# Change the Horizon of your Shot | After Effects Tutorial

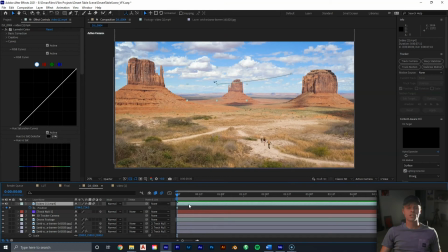696s
our little bird friend moves across the frame next thing we're gonna do is duplicate our bird and with the one on the bottom you want to right mouse click click
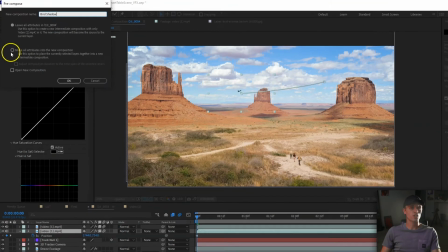704s
precompose we can name it bird shadow and then make sure we move all attributes into the new composition right mouse click on that
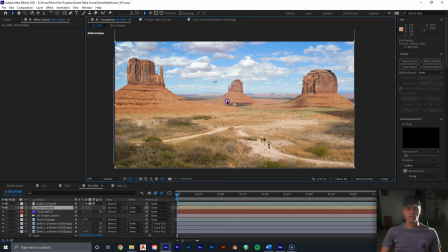712s
layer again go to transform and then flip vertically and you can see our bird is now upside down down here and what we want to do
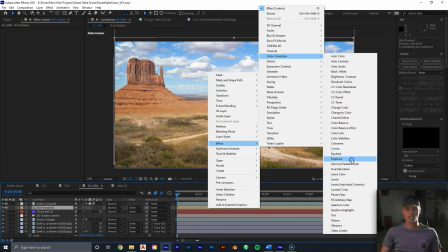721s
is we want to first go to effect and color correction exposure and just drop it all the way down so it's a solid black and then right
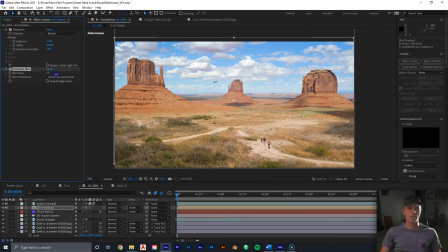730s
mouse click effect blur gaussian blur and then bring up the blur a little bit something to about 25 next we want to scale it up just a little bit get it to where we want in a comfortable way and then the last thing we're going to do is right mouse click effect distort
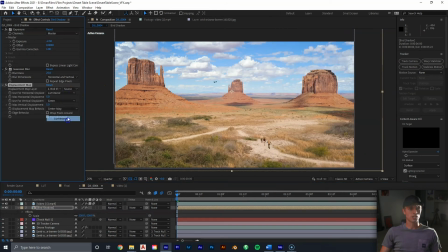747s
go to displacement map click luminance for both of these where it says red and green change it to luminance you can keep it at five for both of them but the important thing is to go to our map layer.
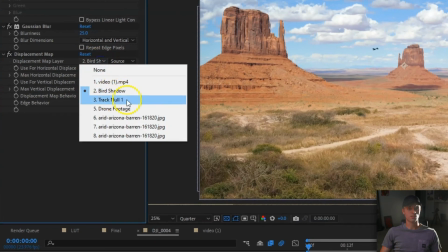758s
And instead of having the bird shadow selected, we want to select our drone footage.
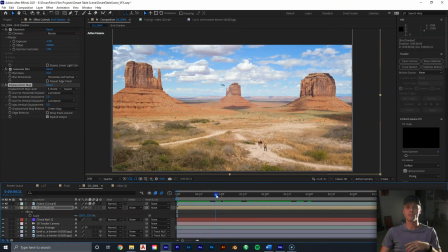763s
It's very subtle, but what this is going to do is it's going to allow our shadow to bend and morph around the actual drone footage that we have, making it look more natural. Lastly, click T and adjust the opacity to 45. And looking at the shot, I actually want to adjust the Gaussian blur a little bit more. Let's put it from 25 to 55. Next thing we're going to do is we're going to add some dust in front of our camera.
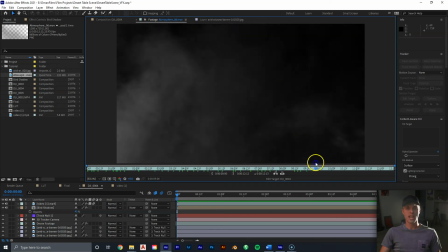783s
So if I select this shot right here, you can see we have this nice atmospheric haze brought to you by action essentials pack this could also
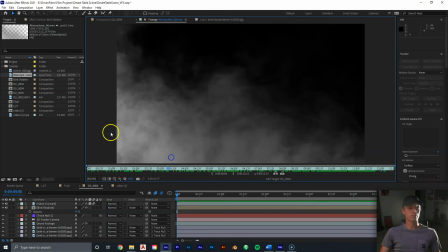789s
be made at home by yourself with a haze machine in a black background pretty easily so if we just drag this in here put it right on
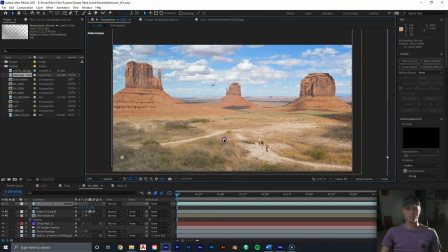796s
top scale it up pretty big gonna pull the dust over just to be barely visible gonna right mouse click go to effect color
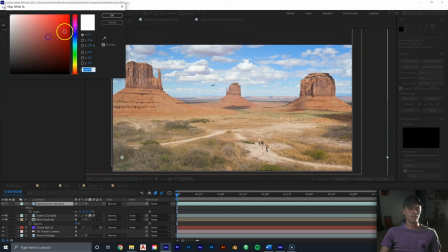803s
correction tint we're going to add a little bit of a orange tint to our dust.
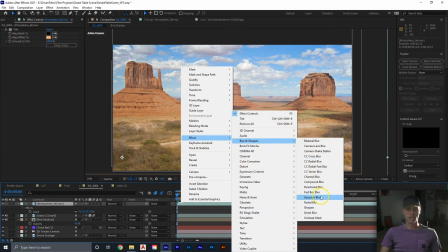811s
I also want to affect, go to blur, Gaussian blur, and add some blur to it as well.
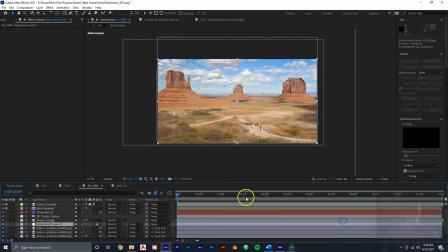818s
Next, we're going to right mouse click in our timeline, hit new, adjustment layer. Take that adjustment layer and bring it to the top.
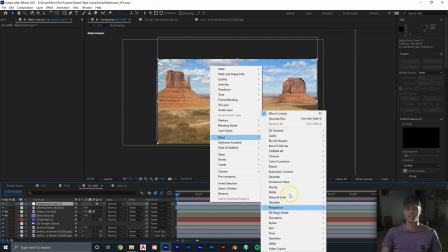825s
So the next thing I did with this shot is add a lens flare through Video Copilot's optical flares. So if we have an adjustment layer, we go to affect Video Copilot's right down here.
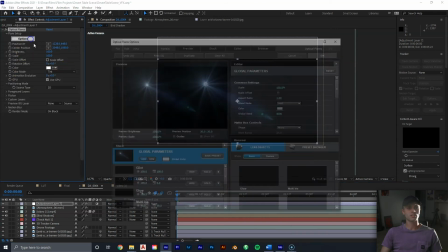833s
We can click optical flares click the options over here select our presets
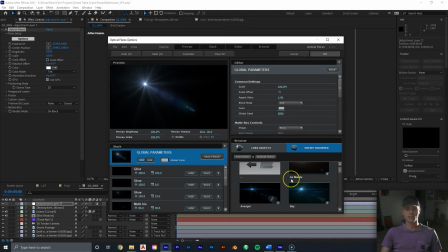838s
and go to natural flares select the rim light and then at your
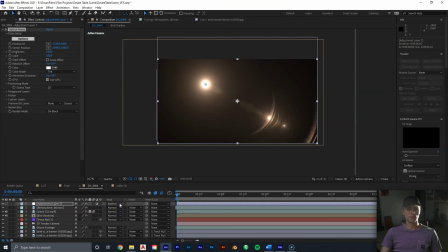843s
adjustment layer go to the blending mode change it from normal to add
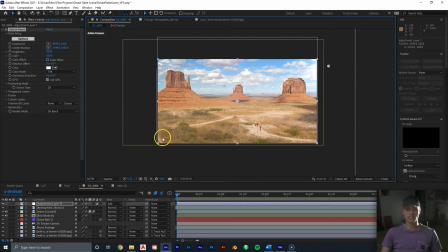847s
and move our flare off screen just to get a nice little texture in the corner
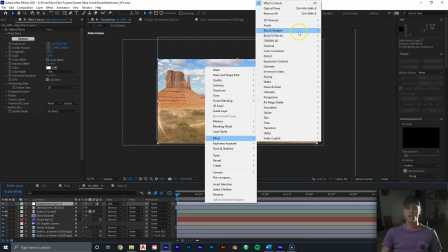852s
here right mouse click on our adjustment layer again go to effects blur gaussian blur and we're just going to blur out that flare a little bit.
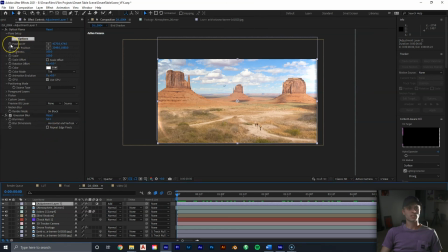861s
And in the optical flare options, the position XY, we're going to select the stopwatch to create a keyframe on the first frame,
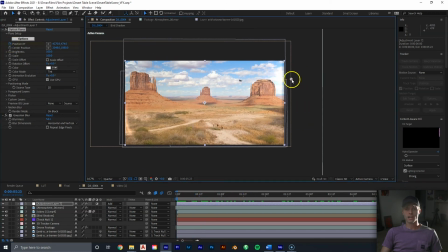867s
drag to the end and take our flare point right here and just drag it out this way.
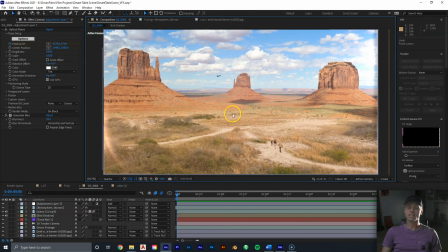872s
And now we have this nice, smooth little rim flare right there. The last thing you'd want to do with this shot is to simply color it how you would like.
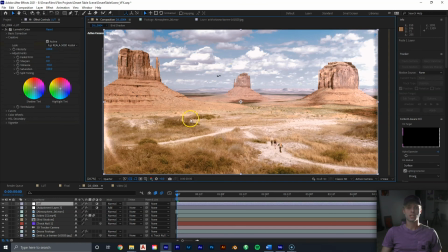879s
If I put a simple Western light on here, you can see how coloring it really does help blend in our shot as well.
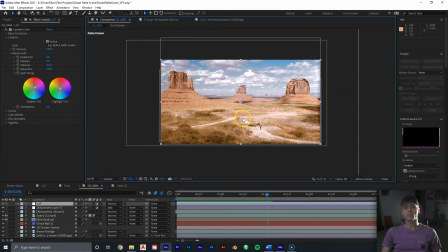886s
And that's still right there. Honestly, it looks pretty awesome. And as a bonus, what I did as well is select all the layers, right mouse click,
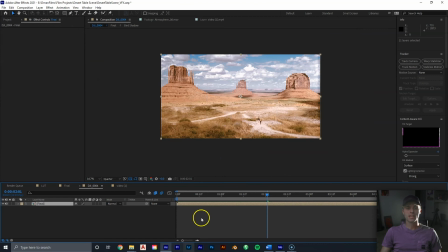893s
pre-compose, we can just title it final, and then right mouse click in our timeline, go to composition settings, and what I did was adjust it to a, I believe, 2.66 by 1 aspect ratio,
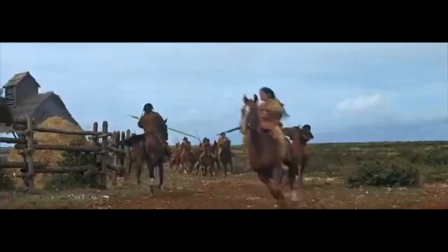906s
which is very reminiscent of CinemaScope style back in the day, which they filmed a lot of westerns in that aspect ratio.
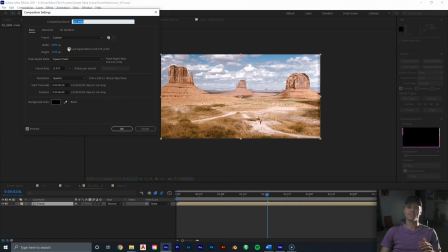914s
I'm not sure what the aspect ratio is for 4K footage, but I do know it for HD.
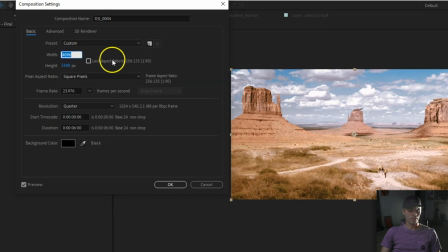920s
So if we unlock our aspect ratio right here and I type in the width, which is 1920 and then the height 720,
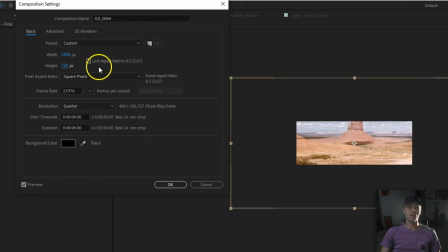928s
that is the aspect ratio in HD of 2.66 by one. And we click the lock back on and then retype the 496 of the 4K.
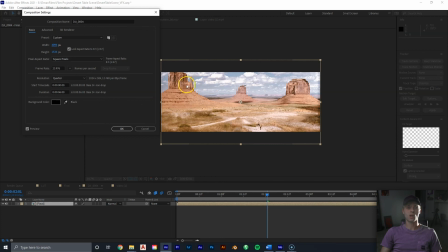938s
We'll be left with a 4K size quality of that aspect ratio.